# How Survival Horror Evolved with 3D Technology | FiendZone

If Pyramid Head falls in the woods and nobody's around to hear it, does the console render the sound of him falling?
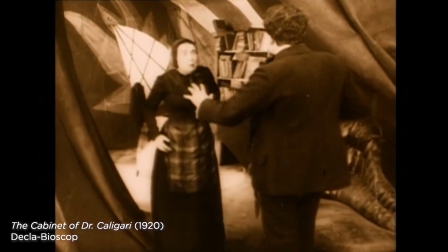Whenever a new technology debuts, media adjusts alongside the innovation.
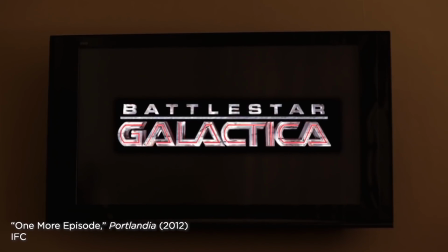From the creation of talking pictures to binge-watching TV shows, each new innovation changes the style of the media that's produced for it.
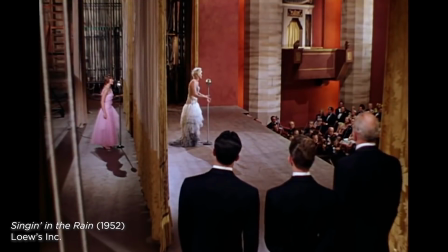For example, while people were still adjusting to audio syncing up with video in the talkies,
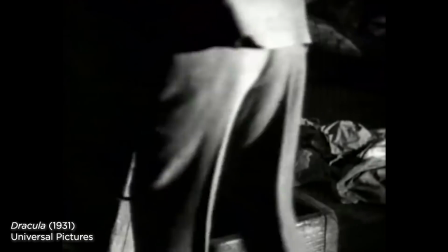horror cinema capitalized on the transition by disconnecting sounds from visual markers.
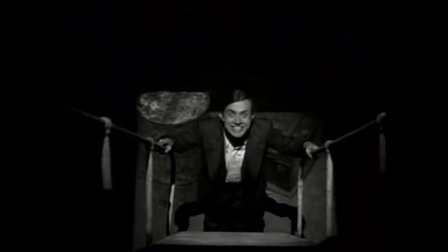Why, he's mad. Look at his eyes.
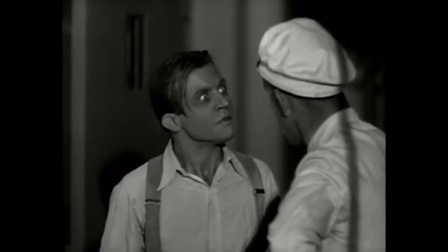Renfield doesn't look like he's laughing, and the sound isn't acknowledged, so it feels more unreal, like it's just in your mind.
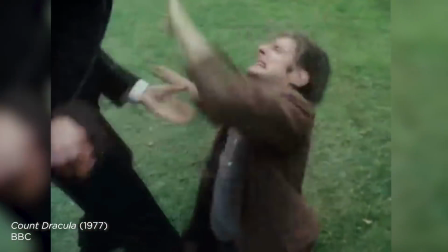Once sound film became standard and everyone got used to it, this technique fell by the wayside. The same evolutionary principle is true for survival horror games and the capacity for 3D graphics and surround sound.
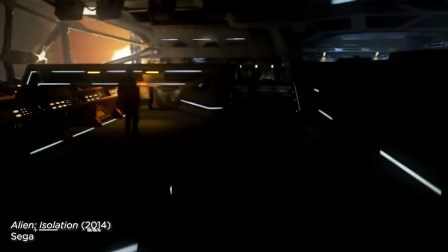Modern games regularly use surround sound to position enemies on a map relative to the player.
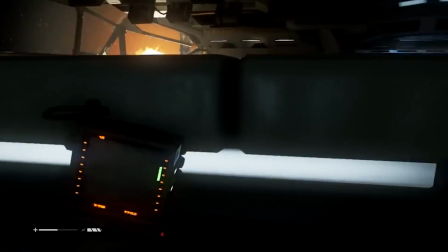To pinpoint an enemy, the player will move the camera to determine where the sound is coming from.
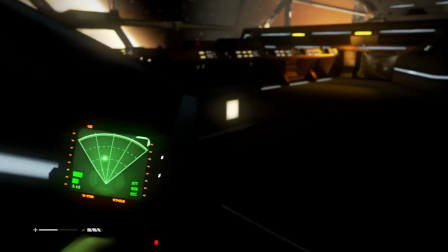Part of the fear mechanic in survival horror games comes from knowing that if you can hear an enemy, they can hear you. Gameplay becomes hide and seek. Now, it's easy to take for granted the technological capacity to render 3D sounds in a 3D environment, but there was a time when 3D graphics processing wasn't as powerful, and surround sound wasn't available at all,
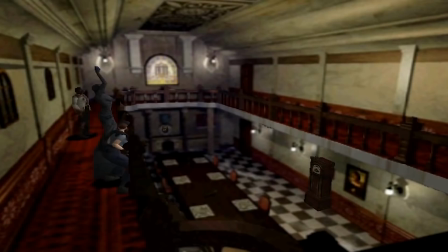and survival horror looked a lot different because of that. Resident Evil, released in 1996, was the first game to be described as survival horror,
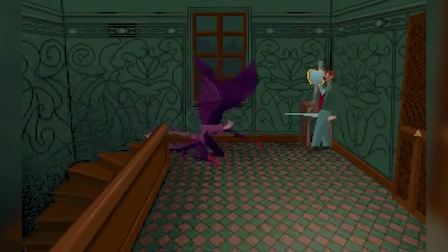but a game like 1992's Alone in the Dark can retroactively be considered part of the same genre.
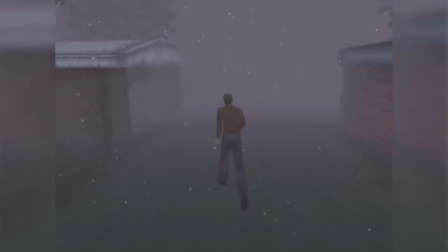Along with 1999's Silent Hill, these represent the first wave of survival horror games.
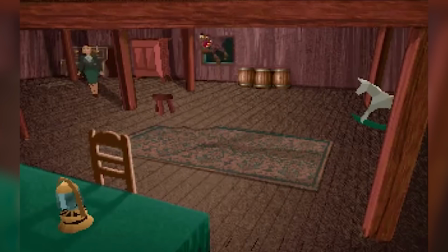For Resident Evil and Alone in the Dark, even though 3D graphics were possible,
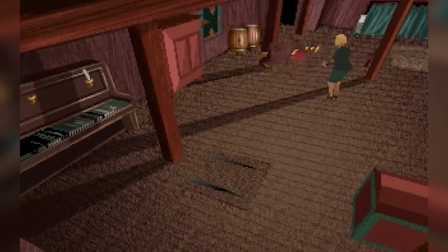there wasn't enough rendering power to create 3D characters and a 3D room model.
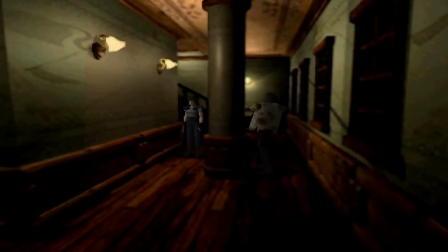To compensate, both games relied solely on a fixed 3D viewpoint,
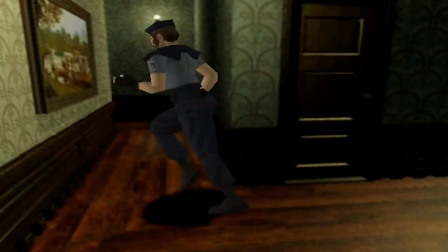where the camera remains still as the player wanders within its purview, switching when they move out of frame.
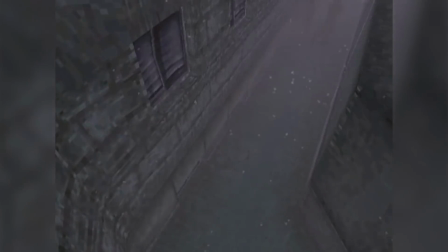Silent Hill combined a fixed third-person view with an eerily roaming POV camera.
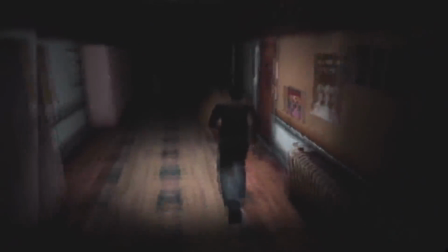It also used fog outside and darkness inside to cut down on the load of rendering distant background graphics. Although the fixed camera was a way of managing technological limitations, these games used it to their advantage. The inability to control the perspective underscores a sense of powerlessness.
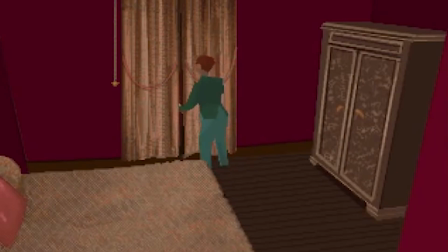Hearing a monster roar implies that it must be nearby,
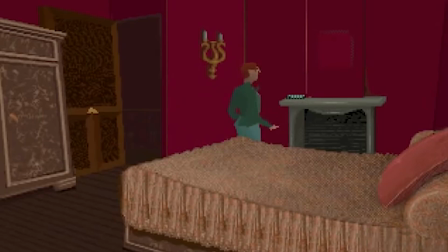but without the ability to see where it might be, the danger can come from any direction.
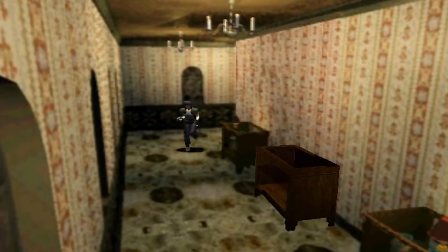Instead of sounds being a deterrent for exploration,
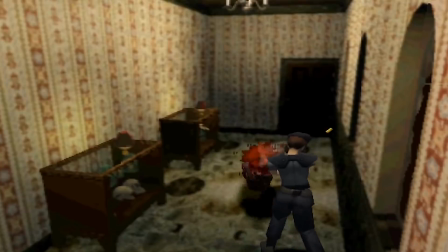it forced the player to move forward so that they could find the camera angle that allowed them to see the monster.
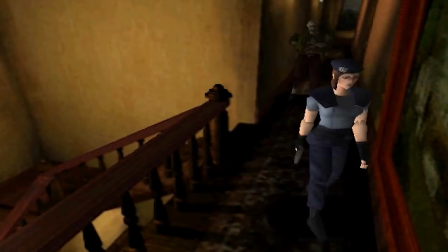Because the developers controlled the viewpoint of the camera, scenes could be structured around moments of terror,
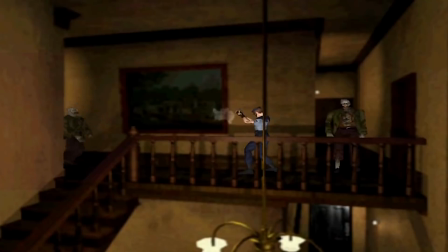which is uncommon outside of cutscenes in modern survival horror. Consider this scene from Silent Hill.
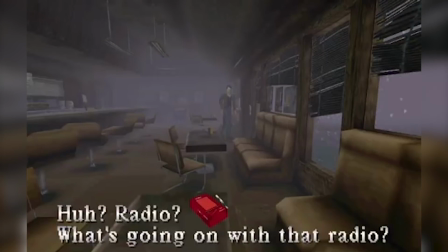What's going on with that radio?
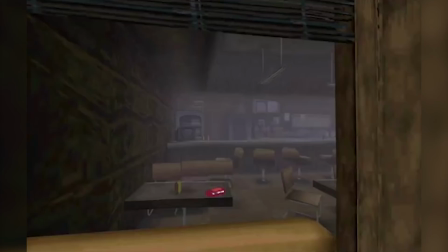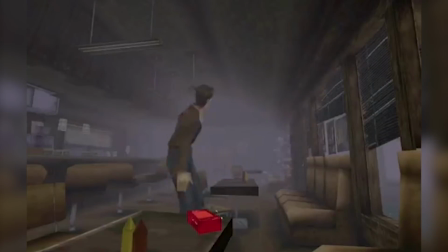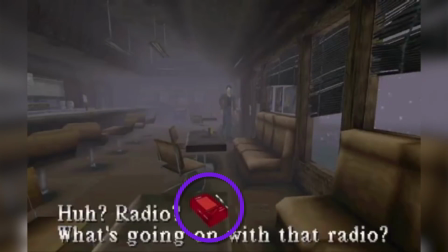This jump scare works because we are drawn visually, orally, and through the dialogue to concentrate on the radio.
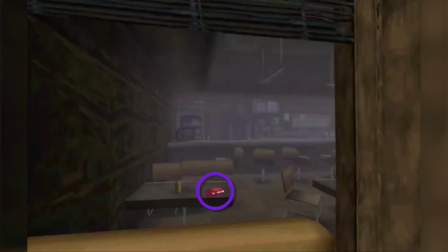The camera cuts away so the player is no longer visible.
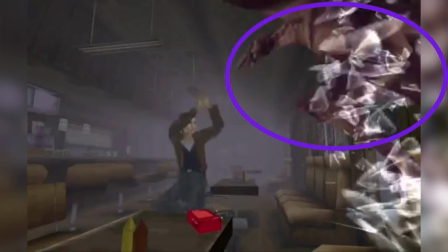The glass breaks, drawing the attention away from the radio, which leaves us unprepared for the oral spike and sudden monster that comes from the front. You can't create moments like this if the player is capable of controlling their viewpoint.
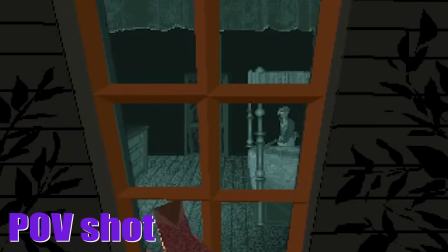Specifically, the camera angles mimic the cinematography of horror films.
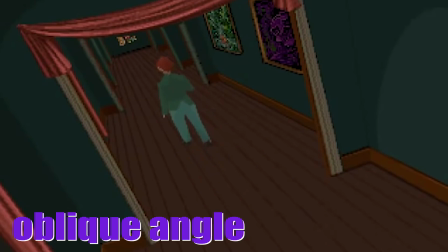The player is positioned as the subject, then pushed to explore, even though they're not in control of what they see. And it's no coincidence that this style is reminiscent of horror cinema.